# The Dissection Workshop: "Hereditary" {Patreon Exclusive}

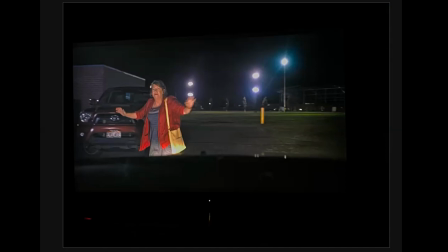And I know this gets a little late and a little complicated, but once you spend time with it, it becomes a little more clear. The red and yellow pop up again because Joni represents the spirit world. She's a part of the grandmother's plan. She's a part of the grandmother's satanic group.
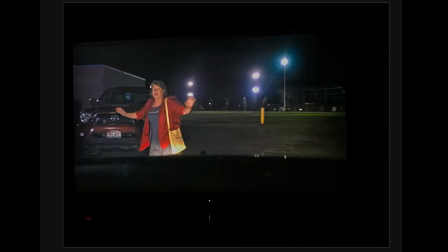She wants Paimon to successfully transfer into Peter, so she's going to guide it in this physical realm. So she's wearing red and yellow. Charlie was wearing orange because she is Paimon, but Joni's wearing a blue dress because she will water Annie. She's going to put the information and groom Annie herself. And look at Annie, right after she came out of her mother's womb, after she came out of that treehouse, she's rebirthed. She's dressed in white. She's a blank slate, ready, absolutely ready to be reborn, to be groomed.
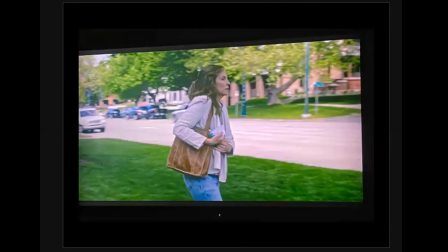And we could look here. She's on her way to go visit Joni. We see all this green. She's on a new path. She's ready to go, dressed in white as a blank slate. And they do something really, really cool here.
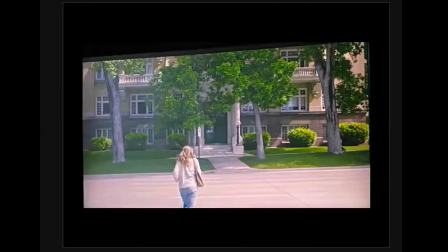They literally make her cross over. We see her intentionally cross the street over the yellow line of the street. She's crossing the yellow line into the spirit world. She's going to Joni and taking heed from this woman.
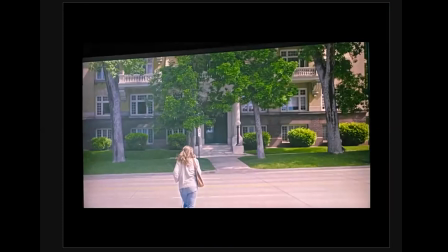And Joni has this big black door at the front of her building.
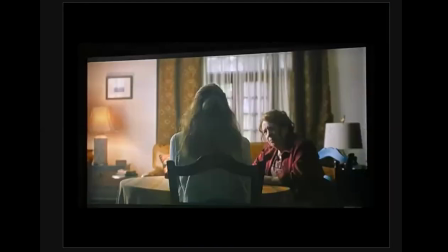She's heading right into the darkness and she has no idea. More colors here again, right? Joni is the danger, dressed in red. Annie is that blank slate, ready to be primed and primed.
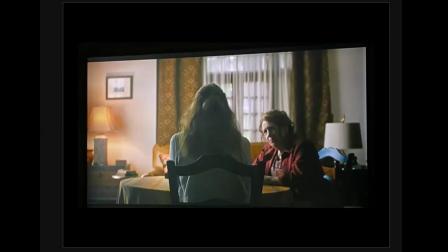And we have that orange lamp. Paimon is here. The spirit world is being controlled, and we see who our puppeteers are. But we start this scene behind Annie's back because, obviously, there's a plan going on behind her back and out of her vision.
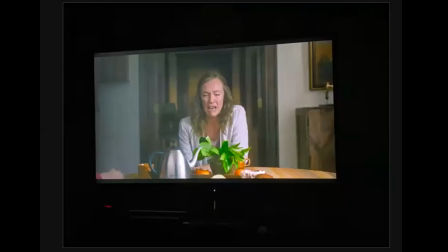She has no idea. They even make it way more clear here in this shot. Joni, the water, giving Annie, grooming Annie, watering Annie, the plant, who's receiving all this information and being
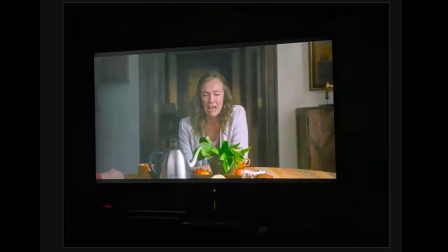perfectly primed and prepped to allow Paimon to enter her family and her son. We see those orange teacups. We see that green plant. We see Annie dressed in white. All of it is a higher level plan. And here in this scene, we also have another emotional purge for Annie.
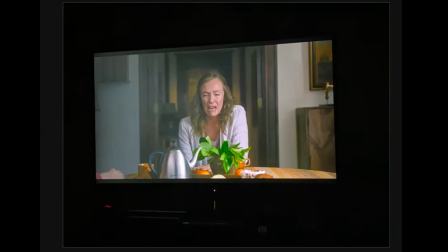Annie needs to get all of the stuff off of her chest to make her right for the infiltration. And this is where we find out where Annie sleepwalks, and she never wanted to have Peter, and she almost set Peter on fire, and she holds all this guilt again.
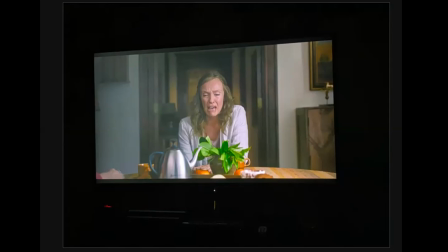Peter doesn't know this. Her husband Steve doesn't know this. Her mother never knew this. Annie has been holding all of this on her own. So how ironic that she's confessing to Joni, who she just met. She's supposed to confess when Joni is around, because Joni is just priming that emotional wound to open up for all this plan to happen, right?
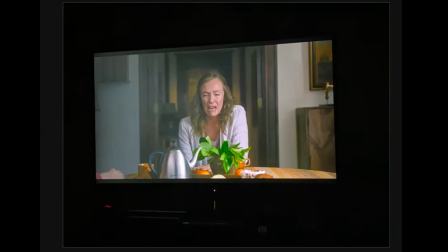The emotional emptying is needed to make room for Pyman.
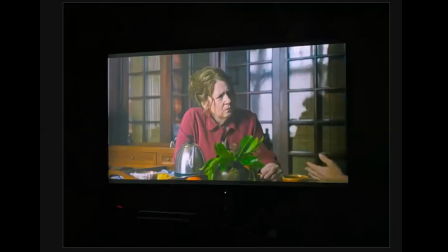And we see here Joni is shown with the reflection. She has that dark shadow reflection right behind her, right? She has a hidden identity. There's something sinister behind Joni, and she's carrying it with her. So let's go on back home.
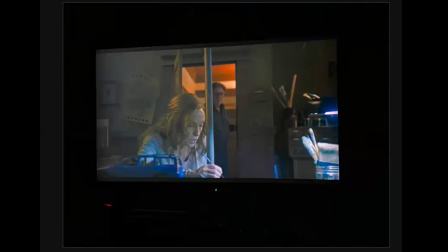How is the family trying to move on without Charlie? What is the difference now between how their usual normal that we saw in Act 1, where they were loving and connected and surface level, but they were fine for the most part? Look at this huge divide between our couple. They cannot share a space.
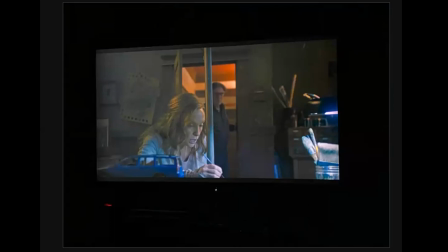They absolutely cannot share a space, you know? And look at this orange light behind Steve. Pyman is infiltrating every aspect of this home and family. And what has caused the divide?
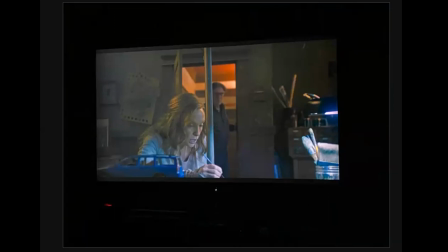Annie is recreating the model of Peter's accident. This is where and how Charlie died. This is the start of this couple's split.
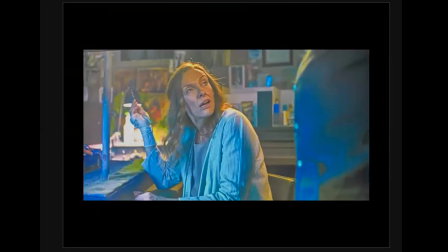We can see the director makes a very intentional decision to not allow this couple to share a frame. They're on two different levels. They're in two different lines. And Steve can no longer water Annie. You know, Steve, even though Annie wouldn't share a lot, Steve, as a psychoanalyst, always checks in on his family's emotions.
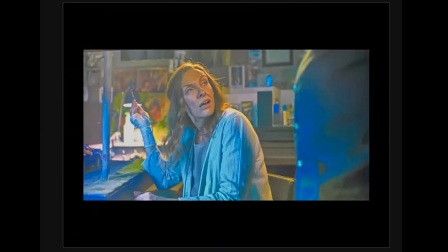But he can't relate to her anymore. He can't see her anymore. They're literally cut off from each other.
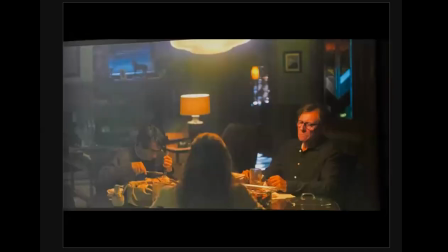This dinner scene, which is one of the most iconic scenes in horror for this generation, at least, very emotionally charged. This is where Toni Collette gave her outstanding, pristine acting performance right here.
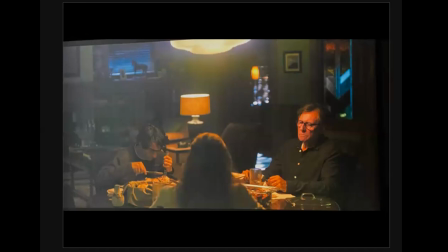And look at the light hanging over them, right? This orange haze. We know who and what is in the room and affecting this family, and there is no joy here at all. They're emotionally split.
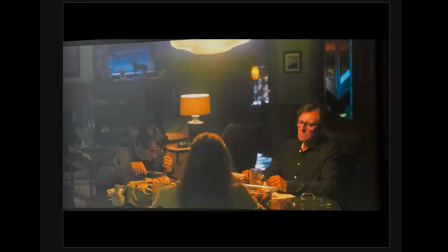They're forced to share a space, but this is the moment where they finally emotionally purge to each other. Truths are finally said. We need to get it out. We need to divide this family. We need to isolate these characters so Pyman can go ahead and do his thing. Woo!
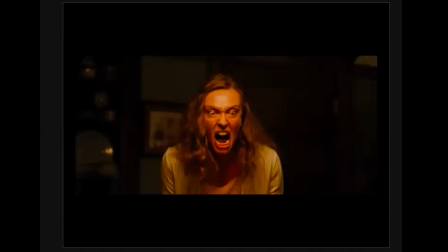I mean, this moment right here is absolutely everything. This is Annie's full release. This is the demonic Pyman just taking over, using her pain.
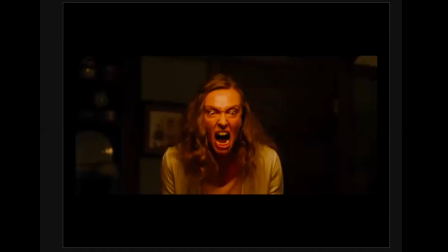And this in the movie is what we call the midpoint. Something happens so drastically that completely turns the journey against itself. So this is where Act 2, Part 1 meets Act 2, Part 2.
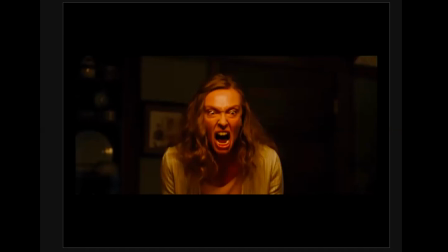Everything was okay when y'all was trying to enter the new world with your same old skills, but as we can see, it just won't cut it anymore. We're gonna have to find new skills to maneuver better in this new journey and in this new space.
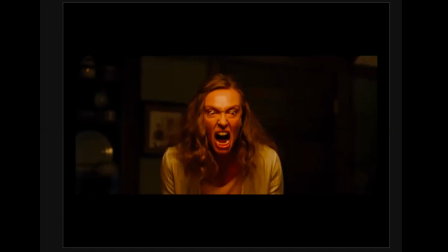And at this moment where she finally says what she's been dying to say, this is the midpoint. So now we have new skills. The family is communicating. It looks ugly, but they are. They're telling each other the truth. They're letting it all out on the table. They have never done this before.
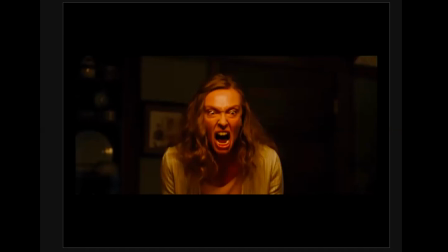This is the new skill added to our protagonist. So let's get into Act 2, Part 2.
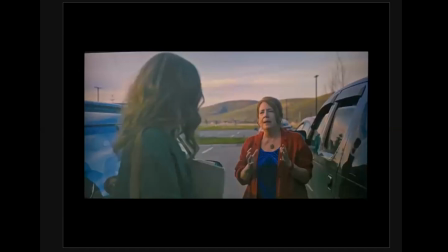Joni's back. She's got a plan. She's got something to do. She's got to get to Annie, and we got to get Pyman transferred ASAP. So Annie's not a baby anymore. She's been reborn. She's been primed and primed.
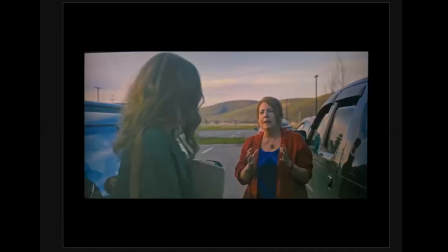She's been groomed. Look what color she's in. Annie has fully become the plant. Joni has come back again to be the water, and she has come back again to drive the danger into the home. A seed was planted, the plan is well underway,
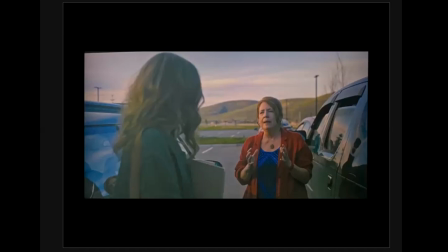and this is where Joni introduces Annie to a demonic spiritual practice to bring the dead into the world. This will be Annie's new skill in her new world, life without Charlie. So here she's just physically learning how to do it. We can see all that orange light filling the room.
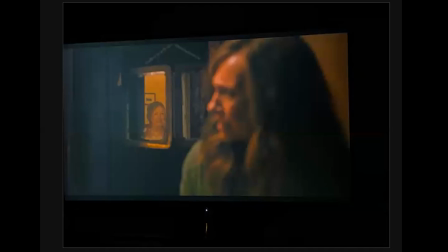And this shot is really special, right? We know Joni's lying. She's pretending to be this cutesy grandma, sweet, I care about you, let me know the trauma, girl, I can relate. That was a mask. That was a lie. We remember that dark reflection Joni had.
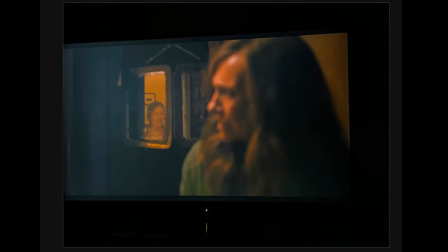Her dark reflection was her truth, and what she shows to Annie is the lie.
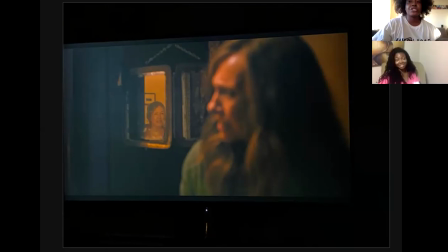So I have a question for you, Elle. You ready? I was like, girl, please. I don't know why I'm my not other ready. students ain't here. I don't know why.